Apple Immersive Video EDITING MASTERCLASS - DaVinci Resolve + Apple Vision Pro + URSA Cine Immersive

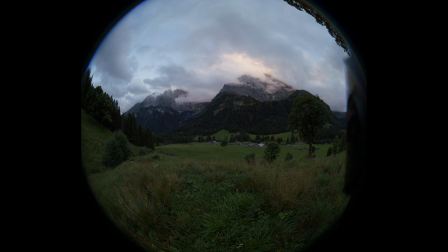There's clues that you can drop into your edit that foreshadow a cut, that help the audience to understand what's coming so it's not a shock.
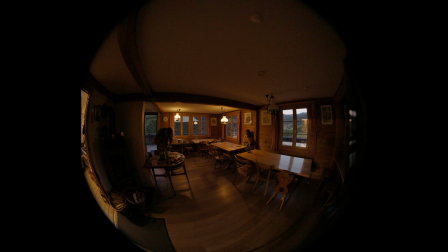For example, many scenes conclude with a distant shot, perhaps cutting to a wide, an extreme wide, or a location visual, perhaps even the original establishing shot. It gives the scene subconscious closure.
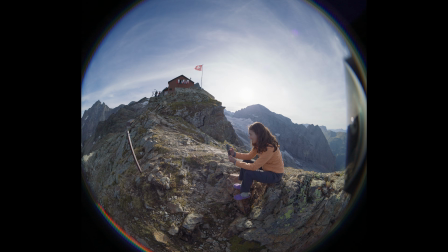Or alternatively, instead of a wide, the edit might linger in a close-up, longer than the other shots in the sequence. By breaking the cadence and pace of the scene, that too can foreshadow a cut to a new scene.
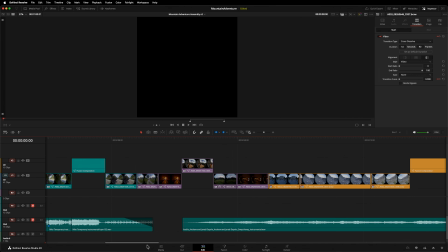It's not just the visuals, you can also use audio. A change in music and perhaps even J-cutting the audio from the next scene can all help.
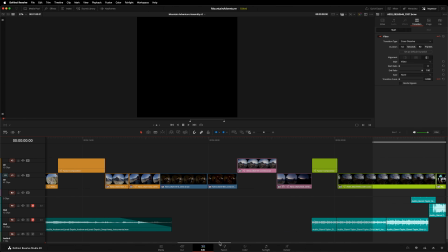We're using a little bit of everything in our edit. For example, this lingering time-lapse, accompanied by a change in music and sound effects, makes this scene change comfortable. Whether cutting between scenes or just cutting within a scene, there's something else you need to pay attention to, something that you don't need to account for when cutting 2D, and that's depth. It's hard to spot these issues when using Resolve's 2D viewer. At least that was the case for us. It wasn't until we watched a render in the Vision Pro that we found issues.
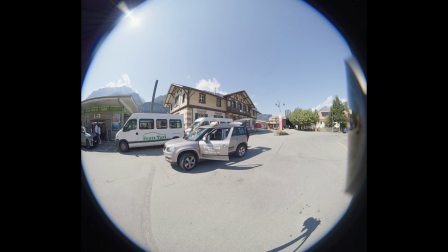Here's an example. Shot A is an exterior showing us boarding a taxi.
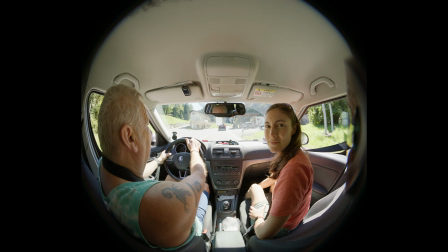Shot B is an interior shot, where I'm looking directly at the camera.
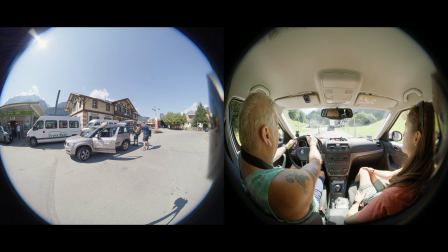It looks fine in 2D, but on the Vision Pro, in Shot A, your eyes are converged on the taxi, which is far away. Then in Shot B, and suddenly, I'm in your face. It makes you feel a little bit boss-eyed.
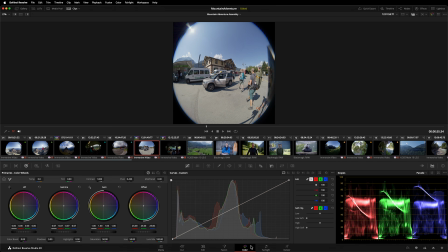There are tools in the color page to help predict problems like this, even without the Vision Pro. In the 3D tab, set the output to anaglyph black and white. In this mode, Resolve overlays the left and the right eye and uses red and blue to show the parallax between the two images.
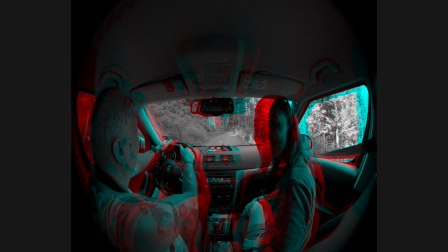You can see that the parallax on the taxi is less than the parallax on me in the subsequent shot.
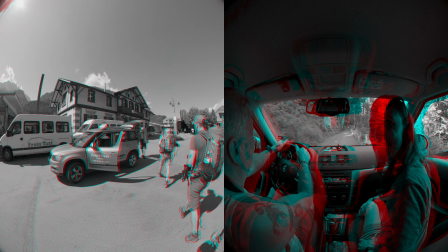That will give you a read on the fact that there might be an issue. There's a couple of ways you can deal with Z-jumps. Use an intermediate shot. When cutting from far to near or vice versa, can you add an in-between shot that provides the audience a little hopping stone so they don't have to make the jump in one? Perhaps if you extend a shot, the subject might walk or move closer or further away, again, helping to bridge that gap. You could try a dip to black rather than a hard cut, or you can just avoid the shot completely. And actually, we're going to go with that option in our edit, as we felt this sequence wasn't the strongest. One final consideration regarding cutting is eyeline. In traditional 2D editing, it's common to cut between shots where the point of interest is composed in different parts of the frame. For example, when two people are talking, typically they would be positioned on opposite sides of the frame. Moving your gaze between them isn't an issue because compared to immersive, 2D screens are relatively small. In immersive, if the point of interest moves outside of your audience's field of view, there's a possibility that they might get lost momentarily between cuts.
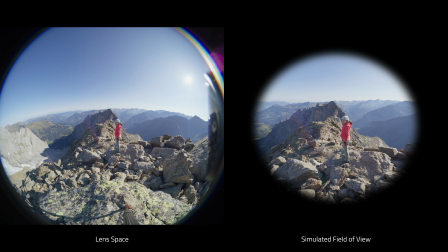Early in the edit, we cut from a shot of the talent, which happens to be me, walking into frame, to a shot of the talent sitting down.
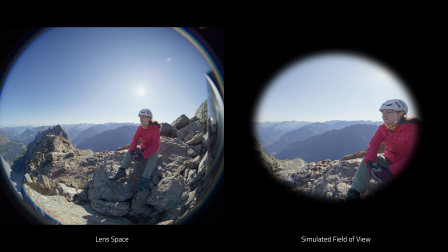I'll overlay the frames either side of the cut. You can see the talent moves.
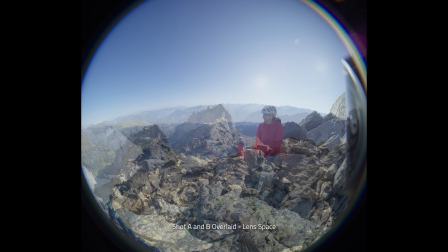In this instance, when the camera cuts, the talent is still within the audience's field of view, but the fact that she jumps could feel uncomfortable.
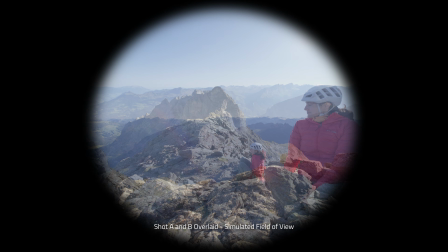When viewed in 2D, that jump looks small, but the difference feels bigger in headset. The best way to avoid problems like this is to plan your composition more carefully in the first place.
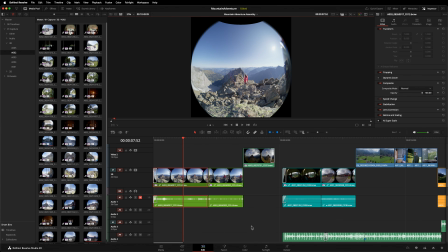Can we fix it in post though? When working on 2D, you might use transform controls to adjust the composition of an image.
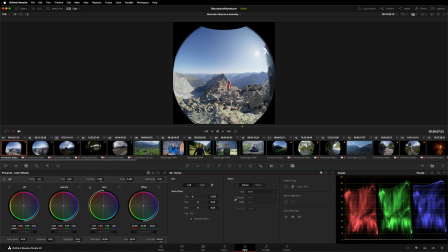We can do something similar for immersive. Back to the color page in the 3D tab. I've already corrected the tilt in shot A, but I'll back that correction off slightly and pan shot B.